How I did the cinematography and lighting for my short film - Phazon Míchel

But when you watch that film, something that they don't even talk about. They don't even talk about it in the breakdowns of like video essays. They don't even talk about it like that deeply. But when you watch that film, the colors change. The colors change based on the main character's mood. Because in this film, this is basically like the last day of his life, and he's looking for a reason to stay, in a sense, right? But you can see that the colors and the tones and the hues change from like warm, like heavy saturated, pink, blue, like muted and like desaturated and whatnot. And it's all based on his mood because he is in a state of grief. I'm not gonna go into detail about this film, just watch it so you can know what I'm talking about. But I saw that and I was like, oh wow, this is innovative. I've never seen it before. Like, I'm pretty sure it's been done before in other films I've never seen before, because everything is a copy of a copy. But like, I borrowed that technique for Stacey's character because I really did want you guys to feel her emotional state. So I'm gonna bring it to one of the opening scenes. So you can see the opening scene right here, right? This picture. You see how it's blue?
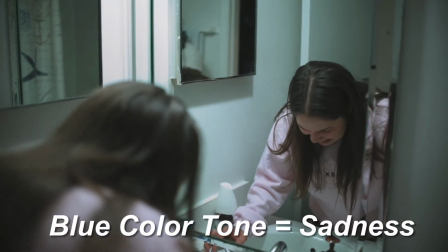[13:26]
Because she's sad. She's going through a very emotional part of her life, okay?
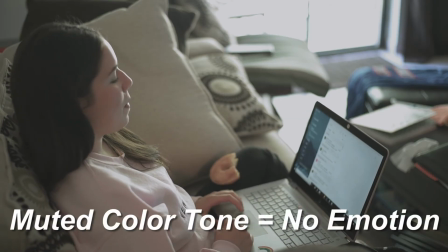[13:31]
But then it switches over to a more of a muted kind of tone when she's working, because she's working, she feels nothing, okay?
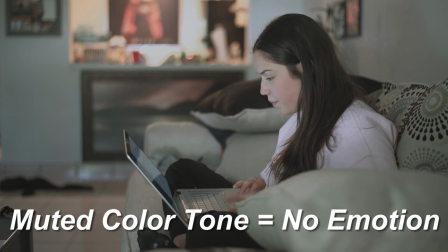[13:38]
But then the colors get a little bit more saturated, a little bit more warmer when David starts to come back into her life.
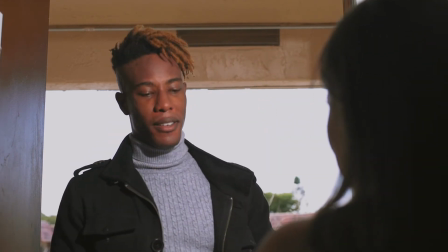[13:46]
Because the character of David, how I wrote him, he represents the sun, in a sense.
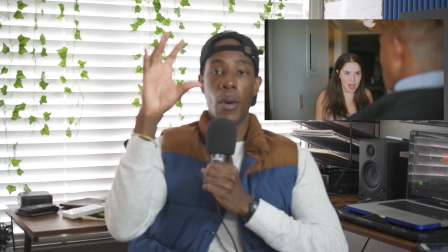[13:54]
The sun gives you life, It represents the warmthness of the sun,
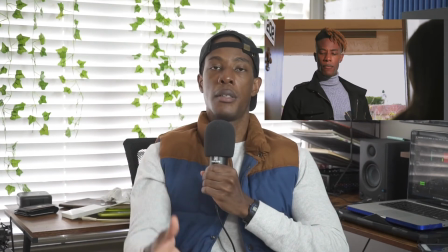[13:57]
because him coming back into Stacey's life is like the sun shining again on her.
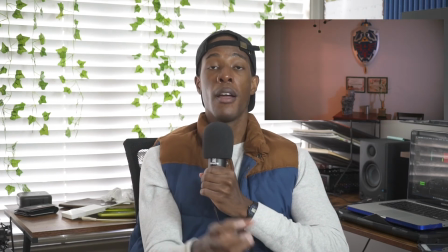[14:03]
So whenever he's in the scene with her, the colors get very saturated.
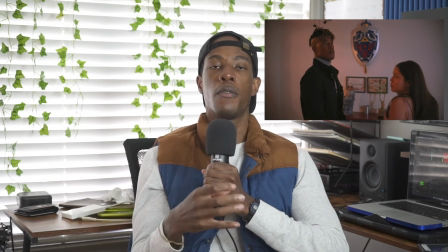[14:08]
It gets very warm because she feels so warm around him.
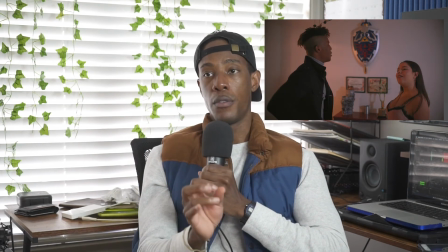[14:13]
However, towards the end of the film, you see the colors start to get desaturated again because
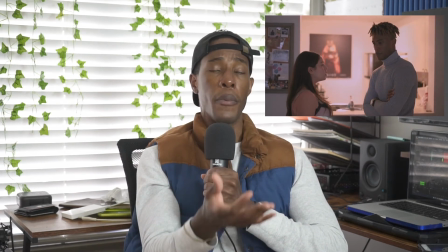[14:20]
Stacey tries to make moves on him and drops the ball on him, and then that ultimately
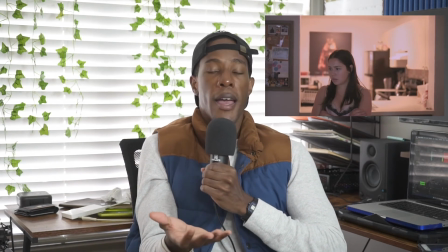[14:26]
kills the vibe, kills the mood, and it kind of breaks her.
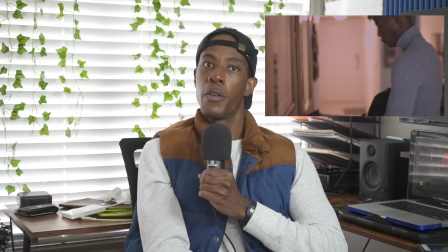[14:30]
It kind of brings her back down to where she was in the beginning. And you can see the colors get saturated,
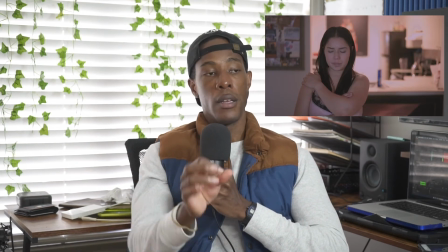[14:36]
and the signifier that David represents the sun and this warmth,
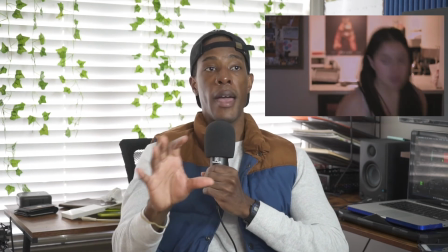[14:40]
okay, is towards the end where he gives her that final hug.
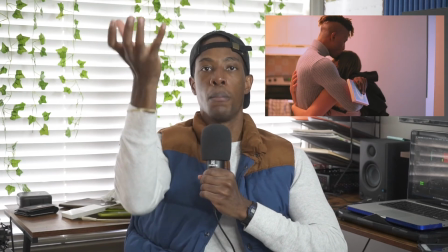[14:45]
You can see it gets bright again. It gets really bright. And that is a signifier that, him being there,
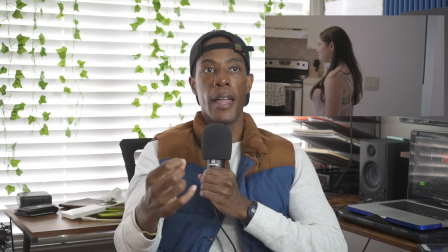[14:52]
he's the light, the warmth of her life, and he's gonna be forever gone when he walks out that door.
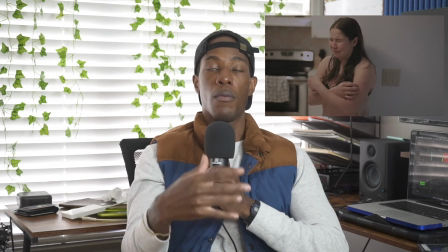[14:59]
And as soon as he walks out that door, the colors get very desaturated and it turns into a blue hue,
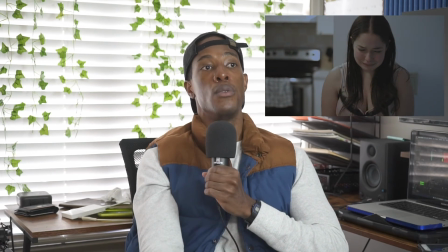[15:07]
signifying her returning back to where she was in the beginning of the film. And that was, that's a lighting technique that I definitely want to continue using because it's rarely used at all. It really is. And color and tone, it's so important, man. It really does, affect the mood of the audience when they're watching it. You know what I'm saying? Like I really did want you guys to feel like you were in her world and in her mind. But anyway, this was a good little breakdown. I really enjoyed doing this one. I got one more to do. And then that's going to be the end of the marketing for coffee, the end of this campaigning videos for coffee. But I really do appreciate you guys for, watching my channel, watching my film. It's been a great pleasure. It's been a great honor. And yeah, man, I hope you guys stay with me for more content. Please check out my podcast when you get a chance. Link is below. If you want to support me, support what I do, hit that like button, hit subscribe, and feel free to buy me a coffee. But other than that, guys, you know the drill. This is your life, and time waits for no one. So you know what you do? Whatever it is that you desire in this life, you reach out and claim it and make it yours, because your time is always now.